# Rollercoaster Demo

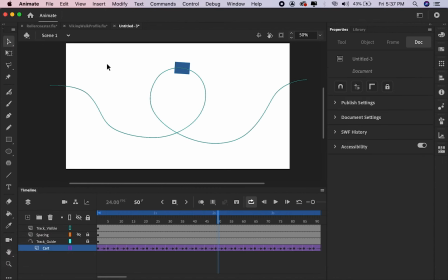(12:07)
Now when we go back to test our movie,
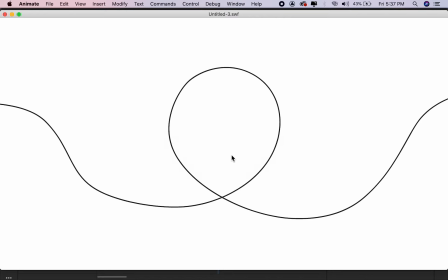(12:14)
we'll have it play exactly the way we want it in real time. And there we are. We have a fairly nicely controlled little animation playthrough of something that's kind of reminiscent of a roller coaster.
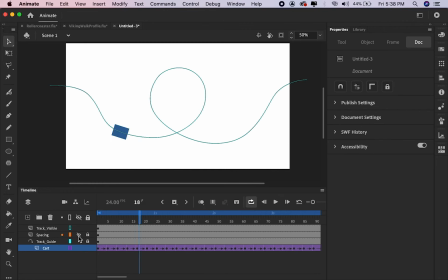(12:34)
So I kind of noticed that maybe this particular keyframe, it's actually maybe a little too even. So ultimately what I want to do is I want to shift this keyframe back up the hill so that way when it gets towards the very bottom of it,
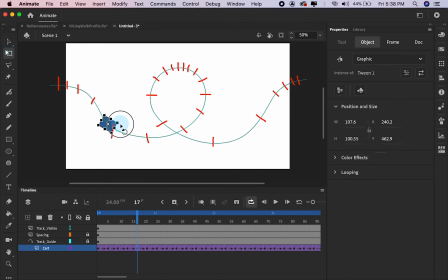(12:51)
it seems like it's really speeding up. It's catching that momentum. This is the subtle thing. Once you get into the groove of animating, you'll have everything blocked in. That's essentially what we did with establishing our main keyframes in Animate. But now we start to get into the nuance.
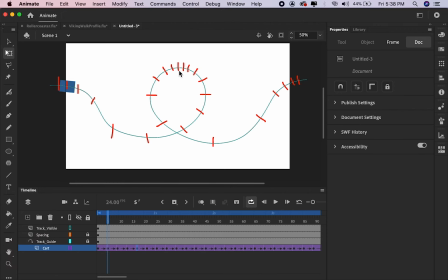(13:10)
We can start pushing those in order to emphasize the weight and that sense of momentum just a little bit more.
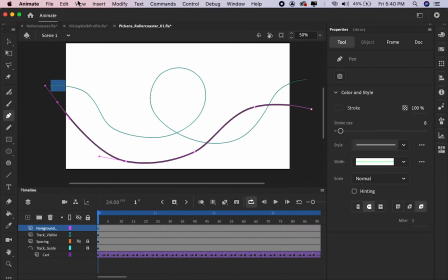(13:17)
Now, this is not necessary, but I thought, well, if we're going to make it feel like a little roller coaster, why not have
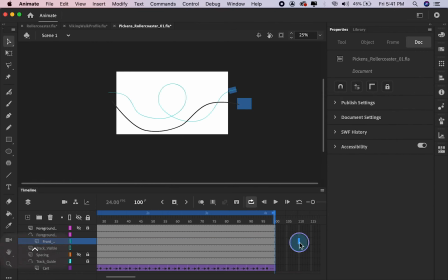(13:25)
a distinction between either the middle ground and the foreground, and let's have that cart come back through. All of the process is exactly the same, but one thing you might want to keep in mind is, well, if it's coming in the foreground, it's probably a little bit further on its journey.
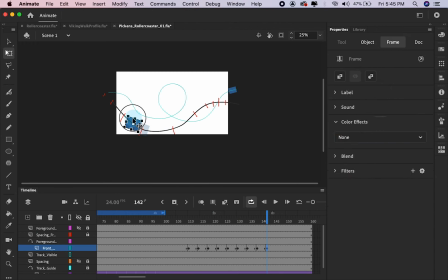(13:43)
It's probably not going as fast, so the momentum's going to be a little bit slower. So in this case, I'm actually spacing out where I put each keyframe on the timeline.
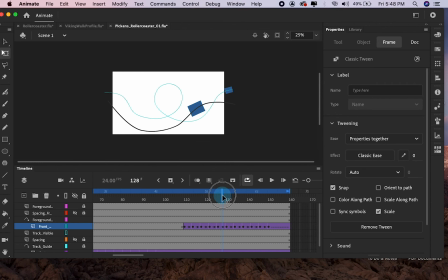(13:55)
So I could put it every 6 frames. And this will give me that slower pace.
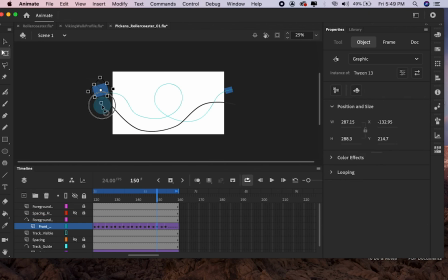(14:03)
The other way that we could do this is, as I've indicated with the individual spacing on the timeline, as indicated by those red hash marks, well, I could just essentially put more of them closer together
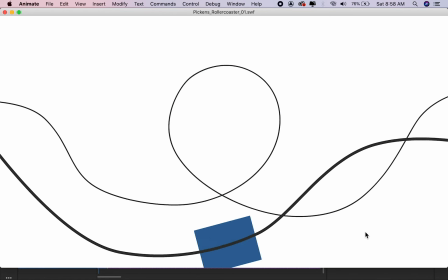(14:19)
and still animate it every 5 frames in the timeline. That would give me the same illusion of it going slower. So there we have it.
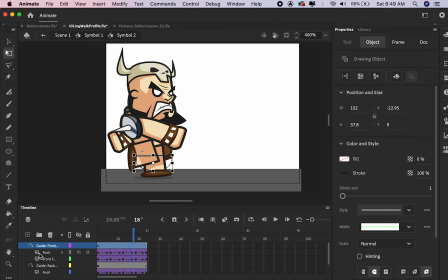(14:30)
Now the last thing I wanted to show you is okay, how many times are we going to actually record or generate a roller coaster? Well, a guide can be really beneficial. So let's say that you're making a little video game and you have an animated sprite.
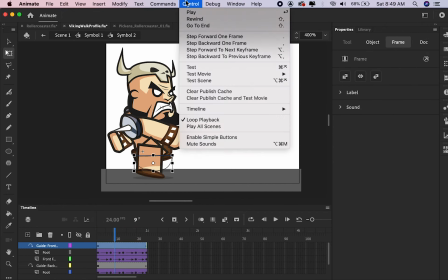(14:47)
So this was something that I actually did commercially a long time ago. And I was trying to get this walk cycle down.
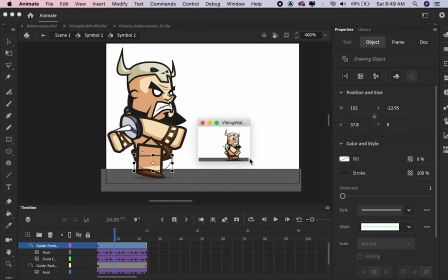(14:53)
And so I used these guides to help
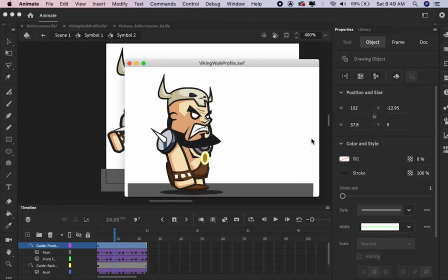(14:59)
create these shapes that they would move consistently along the same path for that walk cycle.
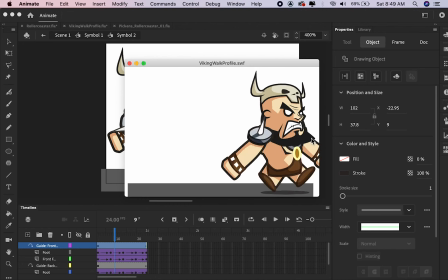(15:06)
And you could see the full playthrough there.